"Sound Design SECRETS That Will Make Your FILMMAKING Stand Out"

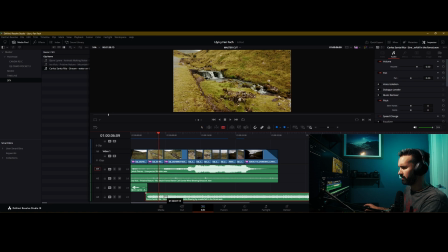All I'll do is I'll cut that there, remove a section of it and then drag it back in just so it does sound like it's cutting a little bit. Because it's two different waterfalls so let's see if we can cheat it that way.
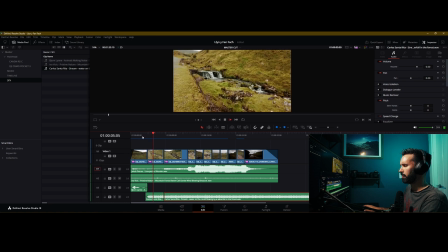Do the same for the third one.
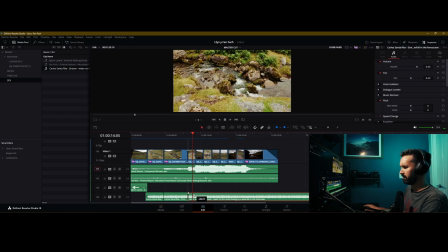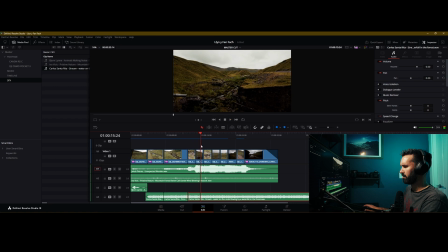All right so the waterfall essentially stops there.
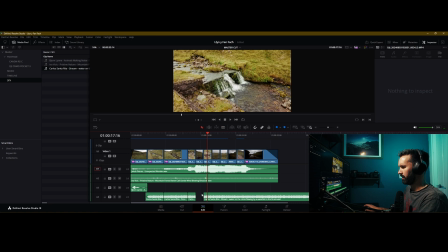We've got another waterfall there let's delete that one clip there then again there however now do really blend this sound in we can see that
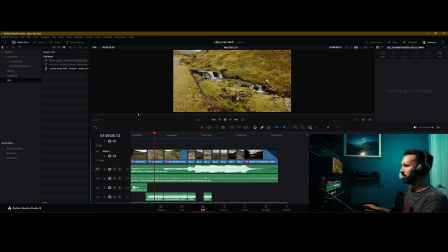on the actual preview of this video the sound is more on the right hand side of the perspective so we're going to pan the actual sound clip over so i'm just going to click on the sound file there.
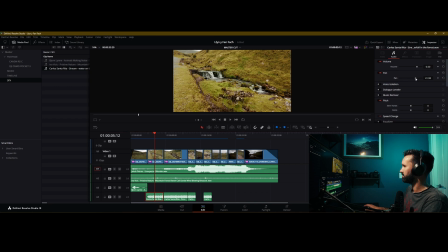I'm just going to use the pan function. Let's have a look. Maybe a little bit over and let's bring it back.
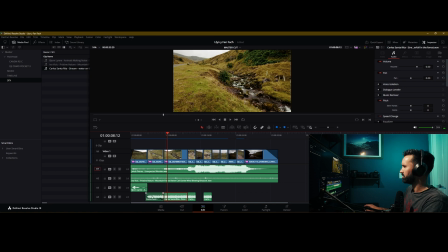I'm going to do the same with this one. Let me bring it over just a little bit more.
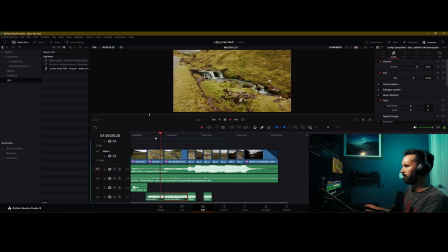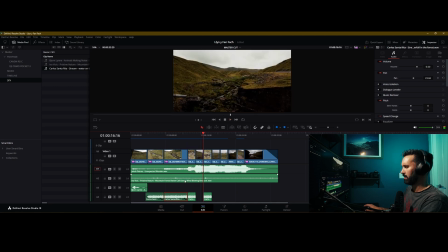Just to finesse it a little bit, I'm just going to bring this over and let it go across the next clip but i'll let it fade out just slightly let
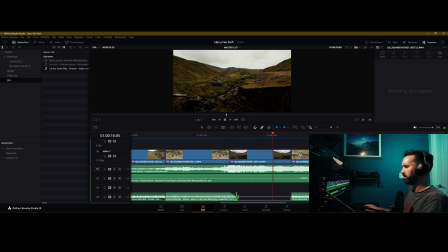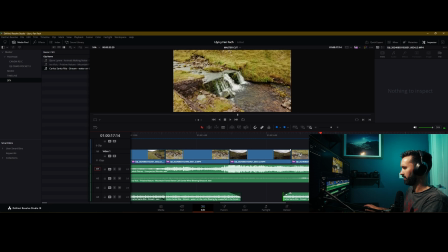this one fade in and again i'll just let it overlap with the previous clip a little bit and again just pan it a little bit more to the right and
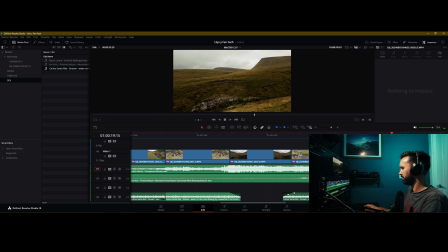again just let it overlap just a little bit okay
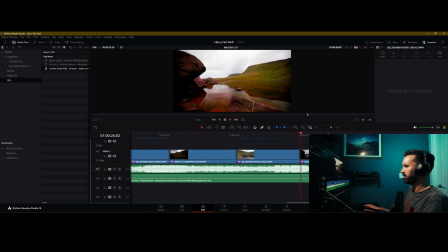so Alright, now we've got a lake
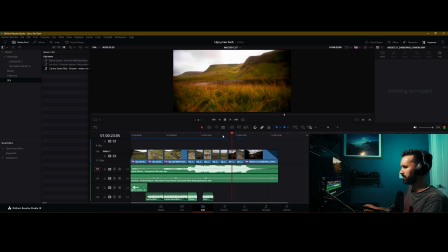here, we've got a sheep there as well, but you can see you're quite close to the sheep itself and you can see its mouth isn't moving, therefore if I were to actually add a sound effect on there right now, it just wouldn't sell it.
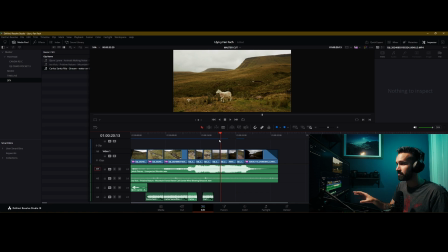so I'm going to leave that one as is and I'm going to move on to the next clip where we've got a lake and you can see that okay there's some water there
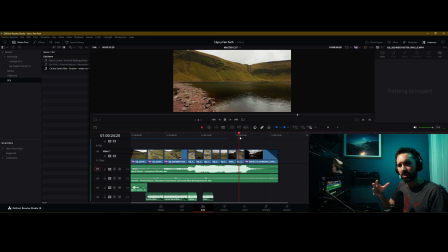and we may want to introduce some of that sound effects in there as well so just a gentle bit of water rippling against the rocks a bit more atmosphere let's
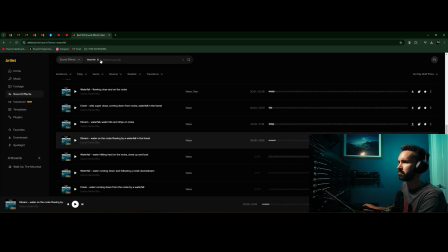see what happens so I'm going go back to art list now and i'm going to just search for lake so we don't we're not looking for a frozen lake a mint lake maybe maybe we'll come back to that one yeah
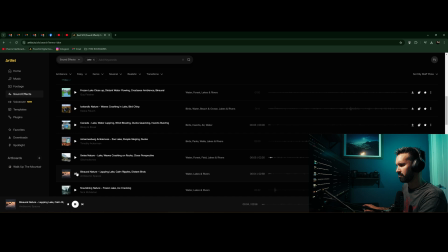i think let's go with that let's go with that because we're quite close to the water it sounds it sounds like we could sell it i'll
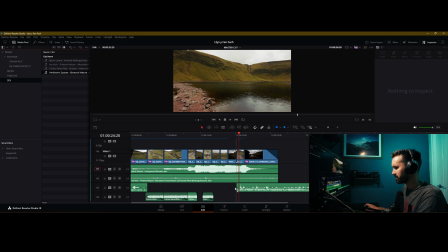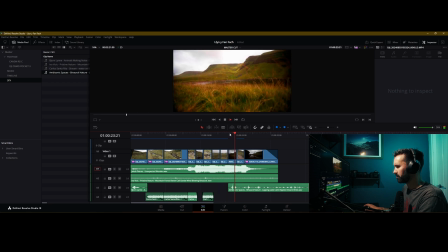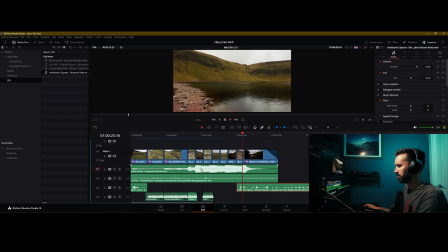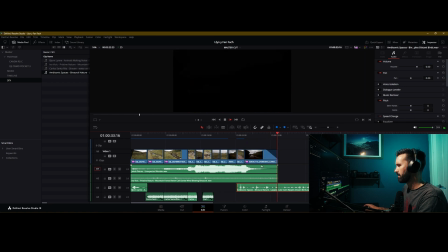just let it fade out as the actual video fades out as well right
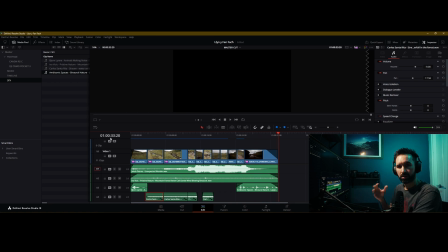there you have it small subtle little things that add a lot more depth to your actual videos and it's really that simple. By using the sort of a less is more principle when it comes to volume and overdoing it there's a place in time for for those types of things and it's always context dependent. Always analyze your scene over and over and over. Watch the video once, put it to bed, come back the next day, have a look at it again with fresh eyes, get a friend or family member to come and watch it with you and ask them about it. Ask them if they heard something that really didn't sit well with them or if it didn't sound realistic and let them give you feedback. This is probably the best way to actually find out whether you're on the right path when it comes to sound design or not. So thanks so much for watching I really appreciate it. If you haven't done so already please subscribe to my channel and activate the notification so you never miss a video. Other than that, keep on creating and I'll see you in the next one.